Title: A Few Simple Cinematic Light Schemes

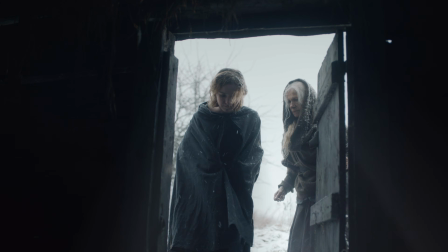Hi, I have a few useful cinematic tutorials and lighting breakdowns for you.
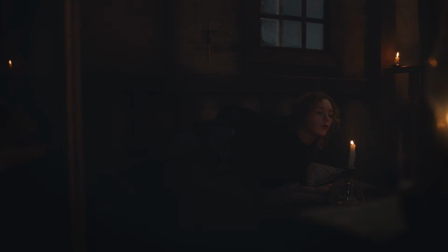In this video, using my shots and behind the scenes, I will show you a few tips.
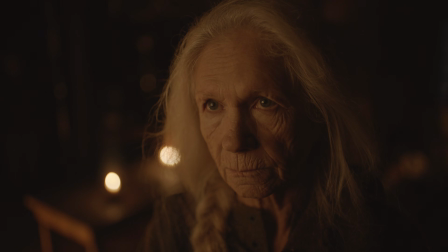How to make a cinematic soft light scheme for close-up shots, what tools to use,
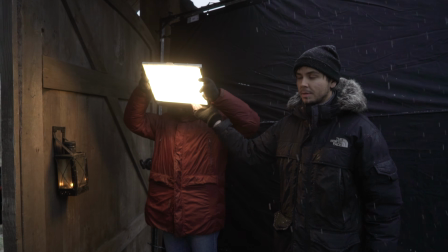how to control softness of light sources, how to make a dark key and deep shadows in the interior scene,
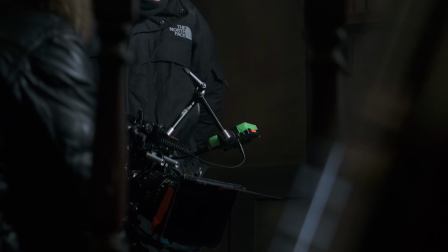how to create a silhouette scheme without light sources, and how to make an accent in the frame using a few low-budget light sources.
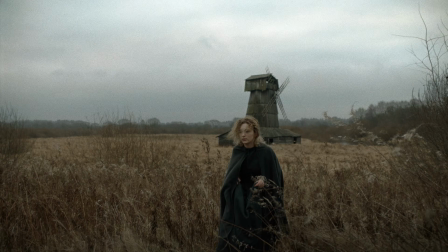It was an art short film, where I worked with limited light tools list,
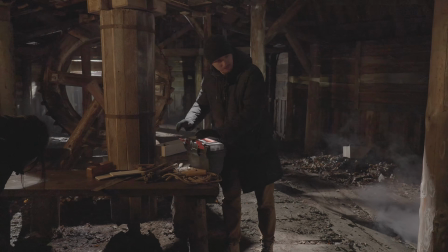and most part of tips that I will share with you can use working with low-budget lighting tools.
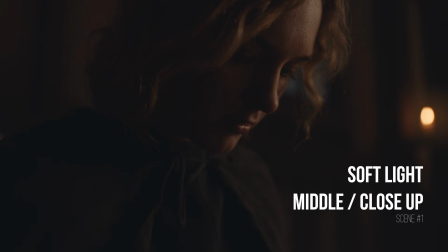Scene number 1. Work with cinematic soft light on the middle and close-up shots.
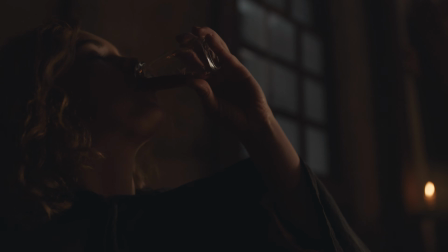Why soft light looks quite cool on people? When I use soft light, I feel the large dynamic range of a camera.
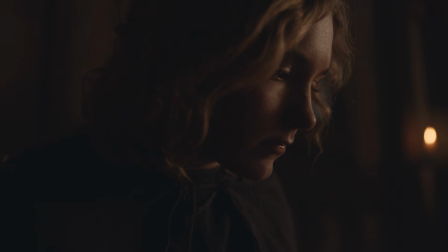I see a rich and smooth gradient between dark and bright areas. Using simple words, it looks cinematic and not cheap.
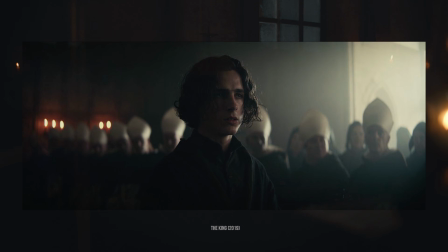Why do I think so? Just because I use references from a big movie and see how often this light technique is used on the middle shots.
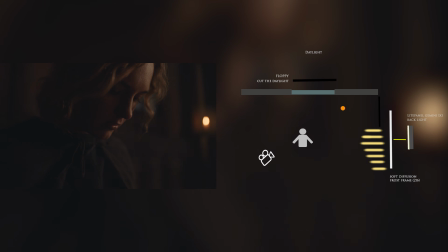What light scheme is here? I made a simple side light scheme.
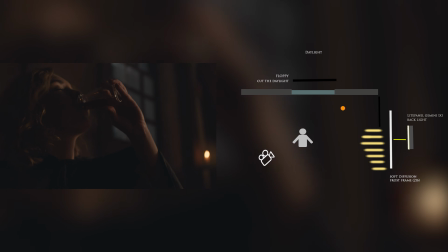I used light panel and soft diffusion frost frame for softness of light flow.
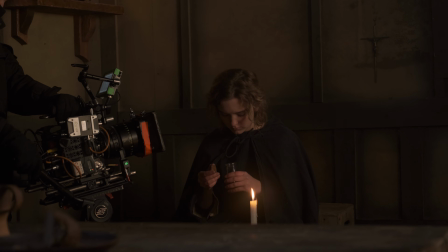For close-up shots, I prefer to use dense materials. These are Lee or Roscoe soft diffusion filters.
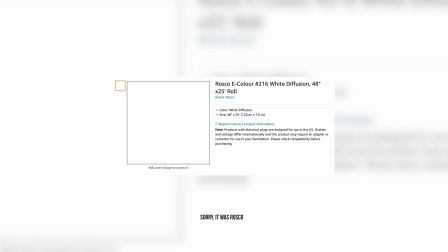I use a material number density 216 by Lee filter, which gives us soft light diffusion.
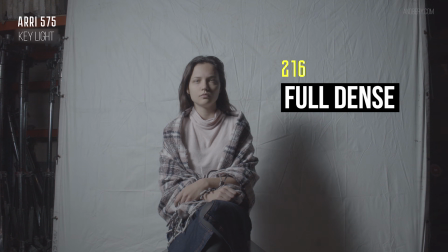But as soon as I have used soft diffusion, I have got diffused light.
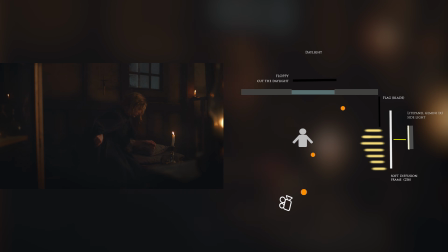Diffused and uncontrolled light fills all the space and looks not cool in the frame. This is a flat light. I cut this light by means of floppy and made the gradient of light and dark in the frame.
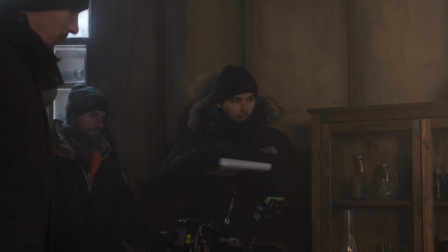That looks more volumetric. Metal shot has the same light scheme, but pay attention to the set design on the scene.
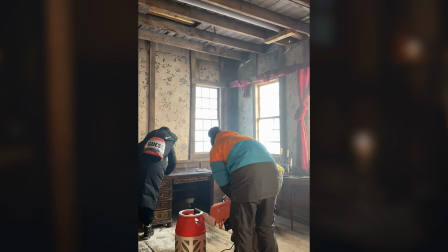Colors, texture, props and location, all these work in the atmosphere of the shot.
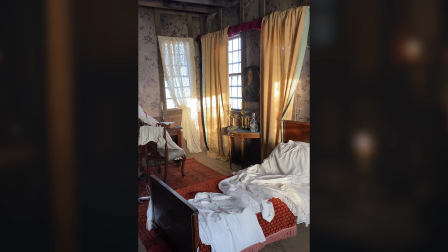Without all these components of set design, we had the risk to get quite simple and not expressive shot.
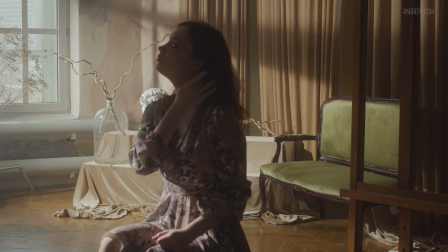Set design is a cool thing for any projects,
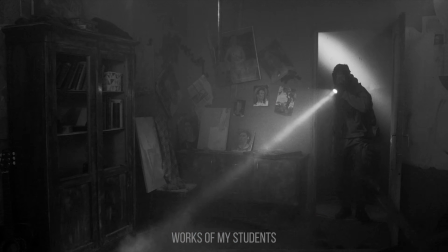and you can learn more about making cinematic light schemes and expressive set design in my online course.
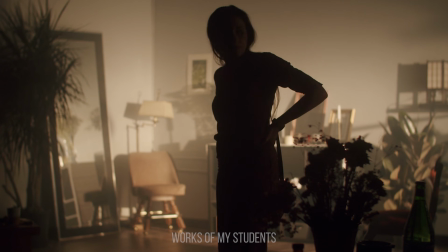Link in the description.
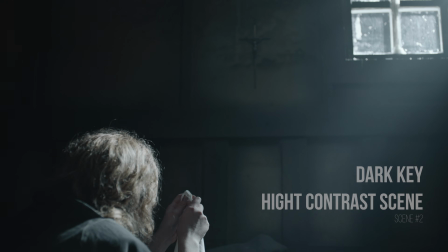Dark key and high contrast scene. The principle of this scene is limiting all the amount of incoming
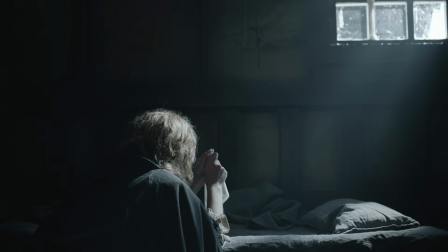natural or artificial light in the scene by means of negative,
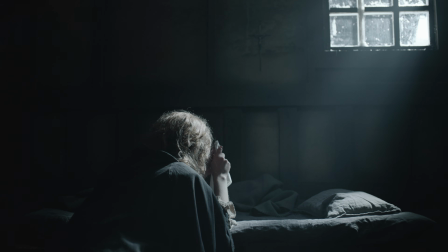fill, fabric or flex and floppy, etc.
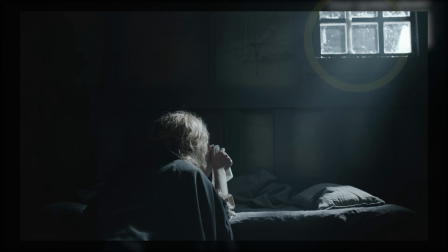I covered the window on 90% and I got dark exposition due to since the camera is exposure on the window, and then I made light flow on the girl throughout the window by aperture 600D.
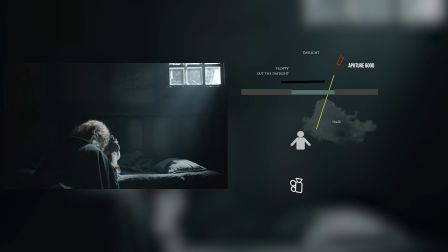We have a quite contrasting scene with deep shadows and bright highlights.
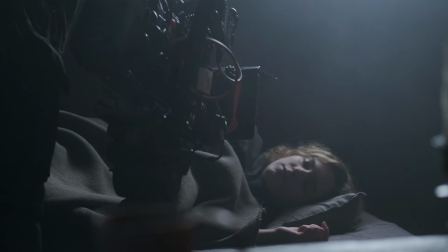Also, we used a haze in the scene. We can notice beams of light near the window.
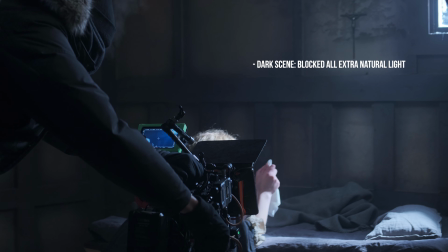It was quite simple setup. We just blocked all extra natural light with floppy and got dark scene,
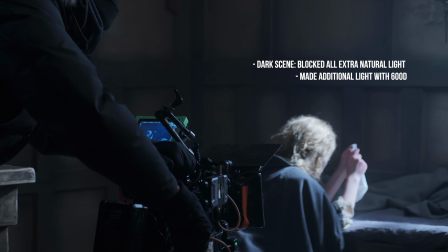and we made additional light with aperture 600D, and we added a haze.
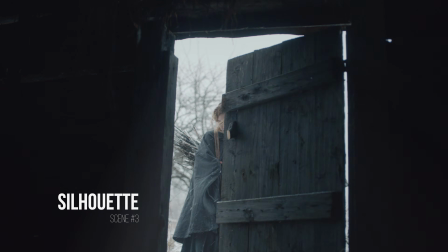Scene number 3. Silhouette scheme. Dark key, quite interesting tool to make a contrast image.
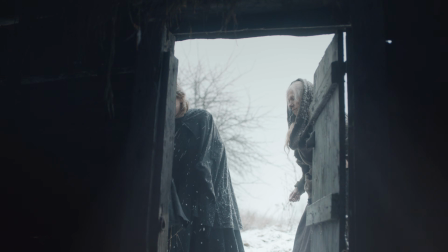For example, I use this technique shooting silhouette.
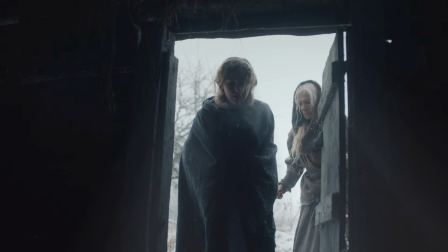Just find a dark place without extra light sources or block any extra light and set exposure to the outside light.
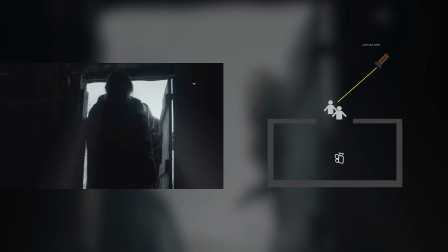You have deep shadows and detailed light areas. I know that you think.
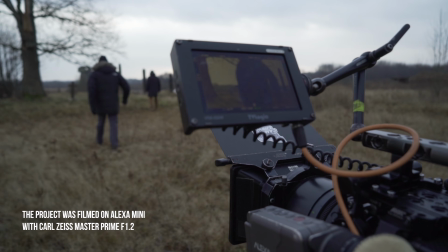But this is Alexa. It was huge dynamic range.
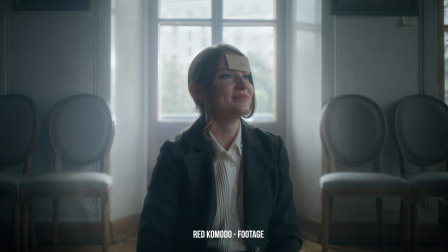Okay, Red Komodo and Blackmagic Raw has big dynamic range too, don't worry.
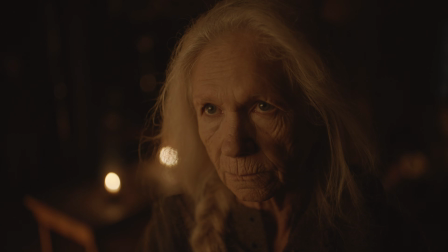Scene number 4. Soft light for a close-up shot.